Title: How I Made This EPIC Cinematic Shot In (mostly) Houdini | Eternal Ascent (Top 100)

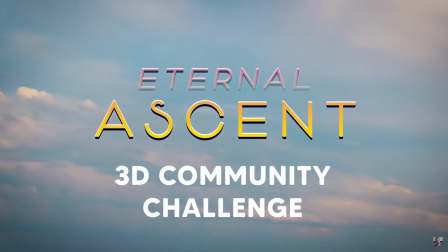I'm back at it again, diving headfirst into another render shell, this time completely changing my approach to how I'm building my shot.
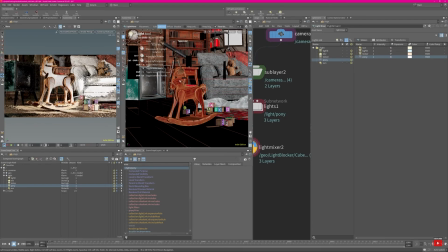Normally, I'd rely heavily on Maya to assemble and render a scene, but recently I've been all about that Houdini life and wanted to try to do as much of it as I possibly can in Houdini,
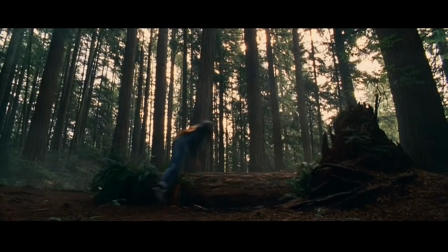and more specifically in Solaris, Houdini's lighting tool. I veered so far off of my original concept with this one, it's not even funny.
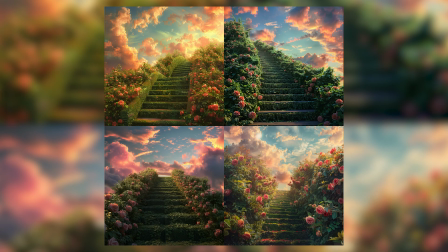Originally, I wanted some super brightly colored topiary maze environment with a foreground character in a bright pink dress,
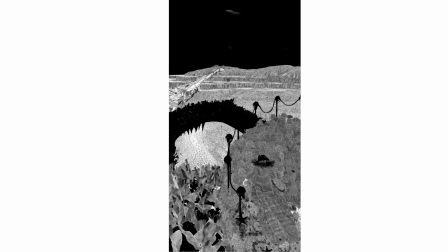and somehow ended up with a deep sea ghost pirate necromancer in a puffy lobster coat.
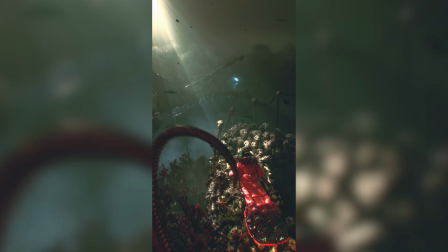So here's to hoping that my render didn't come out as nightmarish as the amalgamation of ideas that inspired it.
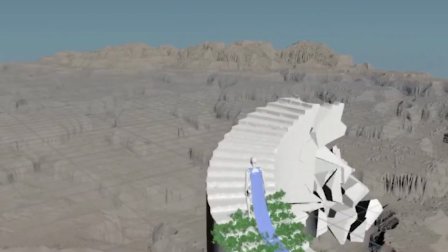I started by firing up Houdini and blocking in some effects. I knew off the bat that I wanted steps to build up as the character was walking, so I started scattering some points on the provided steps,
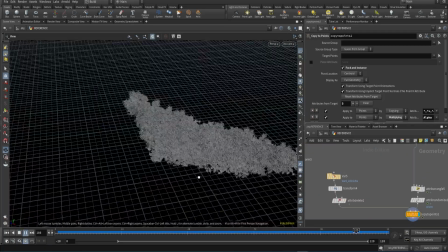putting together a quick growth solver, and animating the plants to grow as the character walks up the steps like some kind of ethereal gardener in the land
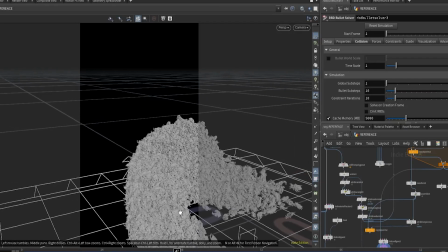of the dead. I then did something similar on the staircase itself, reversing the growth solver and using that as a base for a destruction simulation which would start from the
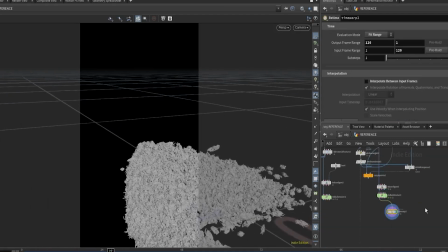highest point of the steps and then reversing the simulation cache to create the effect that we're rewinding time and the steps are building themselves just because
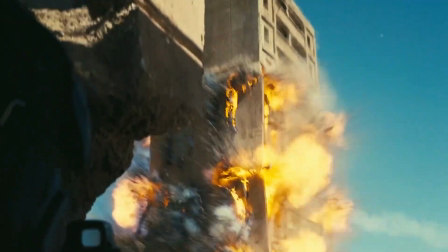i think it's cool if it's good enough for christopher nolan it's good enough for me at some point i thought it would be cool to build the stairs from a pile of
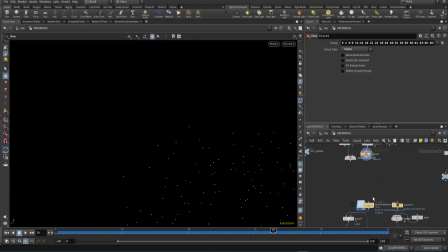hundreds of dead creature skulls because nothing screams bright colorful topiary maze like a pile of rotting bone so i did just
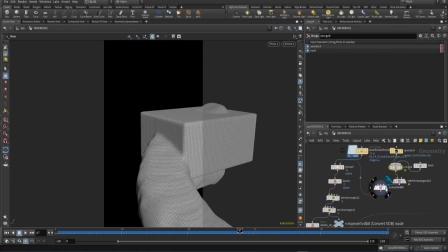that and used the same setup to destroy the pile of skulls that i scattered onto the stairs by converting the base stair mesh into a volume and scattering across the volume.
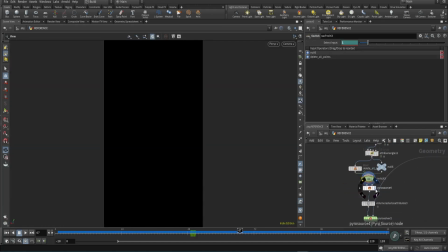To add a little bit of extra subtle detail, I scattered some points on a few of the skulls that start and emitted a bit of wispy smoke with a pyrosolver to make it seem as if the skulls are kicking up dust as they grow off the ground.
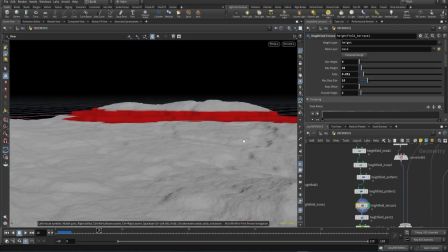From there, I needed to block in the environment, so I generated a height field with some generic noise patterns, painted certain areas on the height field, creating creaks and mounds in all of the right places,
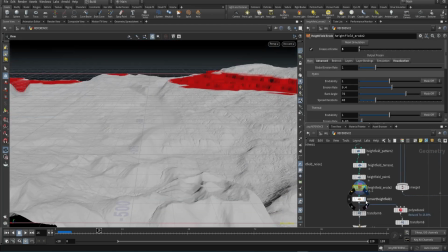and then eroded the whole thing, aging it gracefully though, like a fine wine.
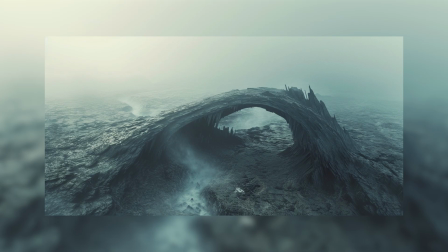I then generated some environment concepts that I liked with, um, and used it as a reference for a mid-ground arch that I sculpted in ZBrush,
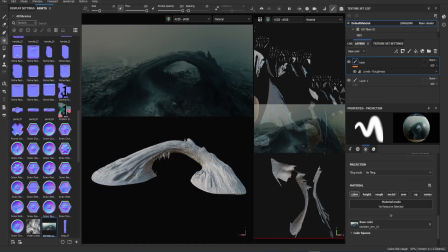then projected the image in Substance Painter to get some simple textures on the thing so it didn't look flat.
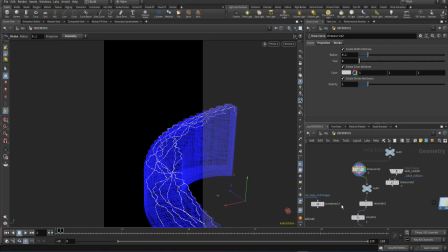I explored some other options like growing vines along with the plants, but the payoff was minimal and the concept kept changing so inevitably scrapped the whole idea.
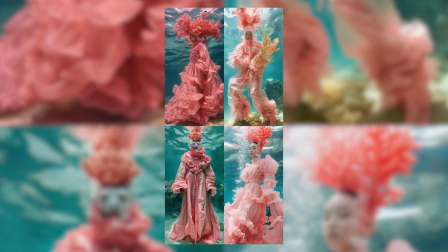The next step was to get started on the character. Originally I wanted a nice pink flowy dress, but of course after browsing through a bunch of potential reference images online,
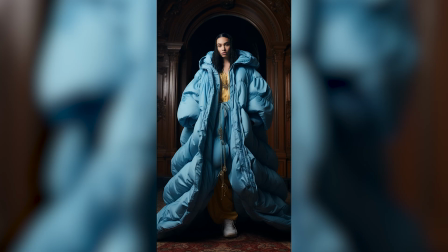I decided that I wanted something a little less generic and more street wear-ish, so I ended up trying my hand at modeling a puffy jacket robe in Marvelous Designer.
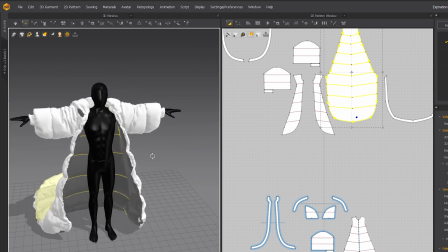The results at first were a little bit funky, but eventually I landed on something that I kind of liked. To bring the jacket to life, I rigged it to the base mocap animation's bones,
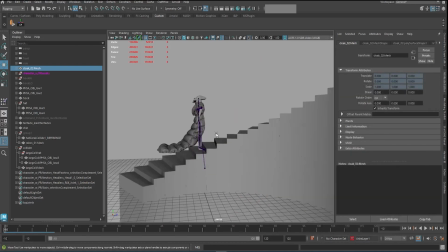painted the weights so that the trailing robe follows nicely, and then kicked out the base animation for simulation in Houdini.
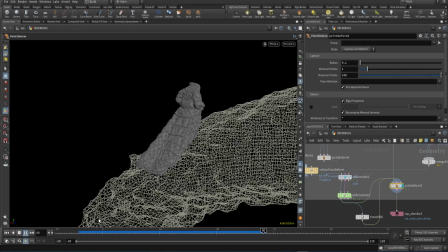I used Houdini's vellum solver to simulate the cloth, generate a proxy mesh from the high-res robe geo, point-deformed that onto the animated robe, simulated the proxy, adding a low-res representation of the stairs and the animated body as colliders,
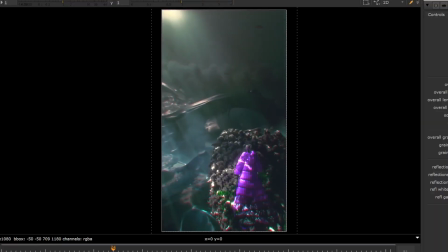and pinned the areas I didn't want to move around the neck and wrists, like a voodoo doll I was using for revenge on an X. With that cached,
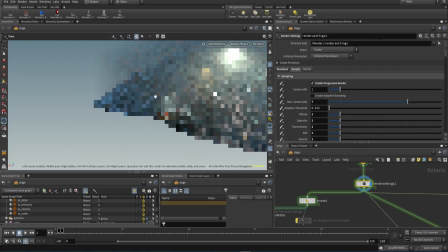I thought it'd be cool to start blocking in some lighting to get a sense of what the shot could look like.
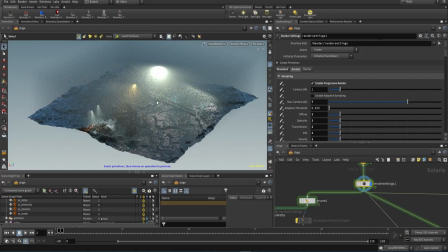I set up a basic atmospheric fog and then immediately threw up a spotlight to get some juicy god rays shining on the foreground character.
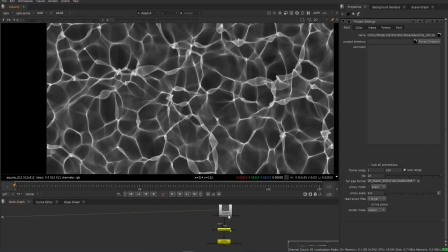To test breaking up the god rays, I dug up whatever gobo filter texture I had, which happened to be some old caustic texture I had lying around.
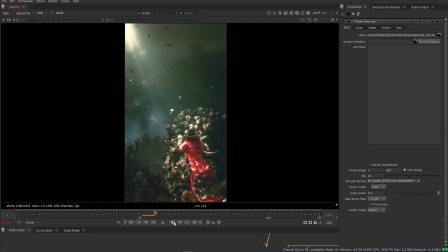With that, I brought it into Nuke and roughly blocked in a color grade, and it's at that point, when the shot was created to be pretty dark and the caustics were shining as if through water onto a pile of skulls,
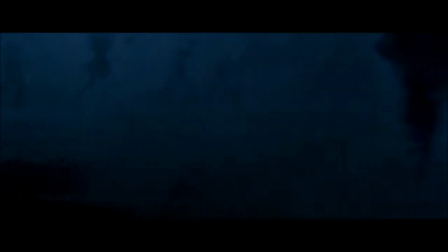that I kind of fell in love with the idea of the underwater land of the dead, and the idea of brightly colored and living environment went to the graveyard.
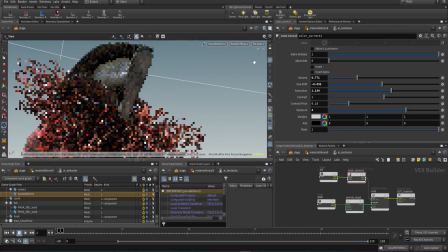From there, I started going crazy, rigging a pirate hook, hat, tentacle arm, and coral around the hood in place of a fur collar to the character,
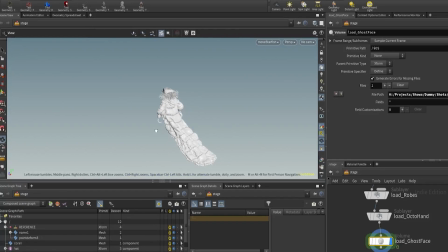simulating said tentacle once again in vellum to give the illusion that it's flowing in water, and maybe has a mind of its own.
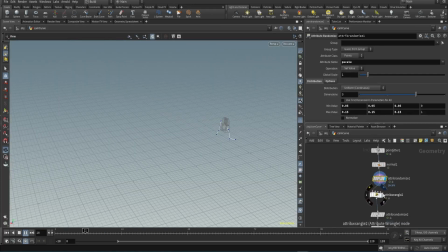I then kitbashed together some bonefish from the kit of bones and skulls that I used for the stairs, generated a curve from the motion of the camera, jittered the points on the curve to create some offset, and instanced some bonefish onto those points to give the illusion of some small fish swimming across camera.
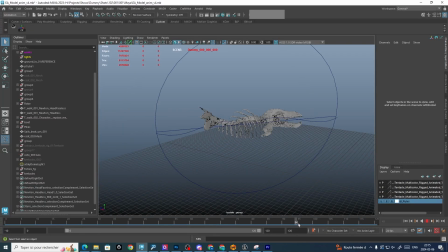I also animated a few hero fish by adding an animated wave deformer to make them wiggle and look like they're swimming by the camera.
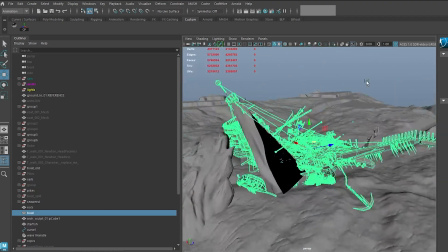I also threw a stock ship model in there and modified it a bit to get the silhouette and the look that I was after.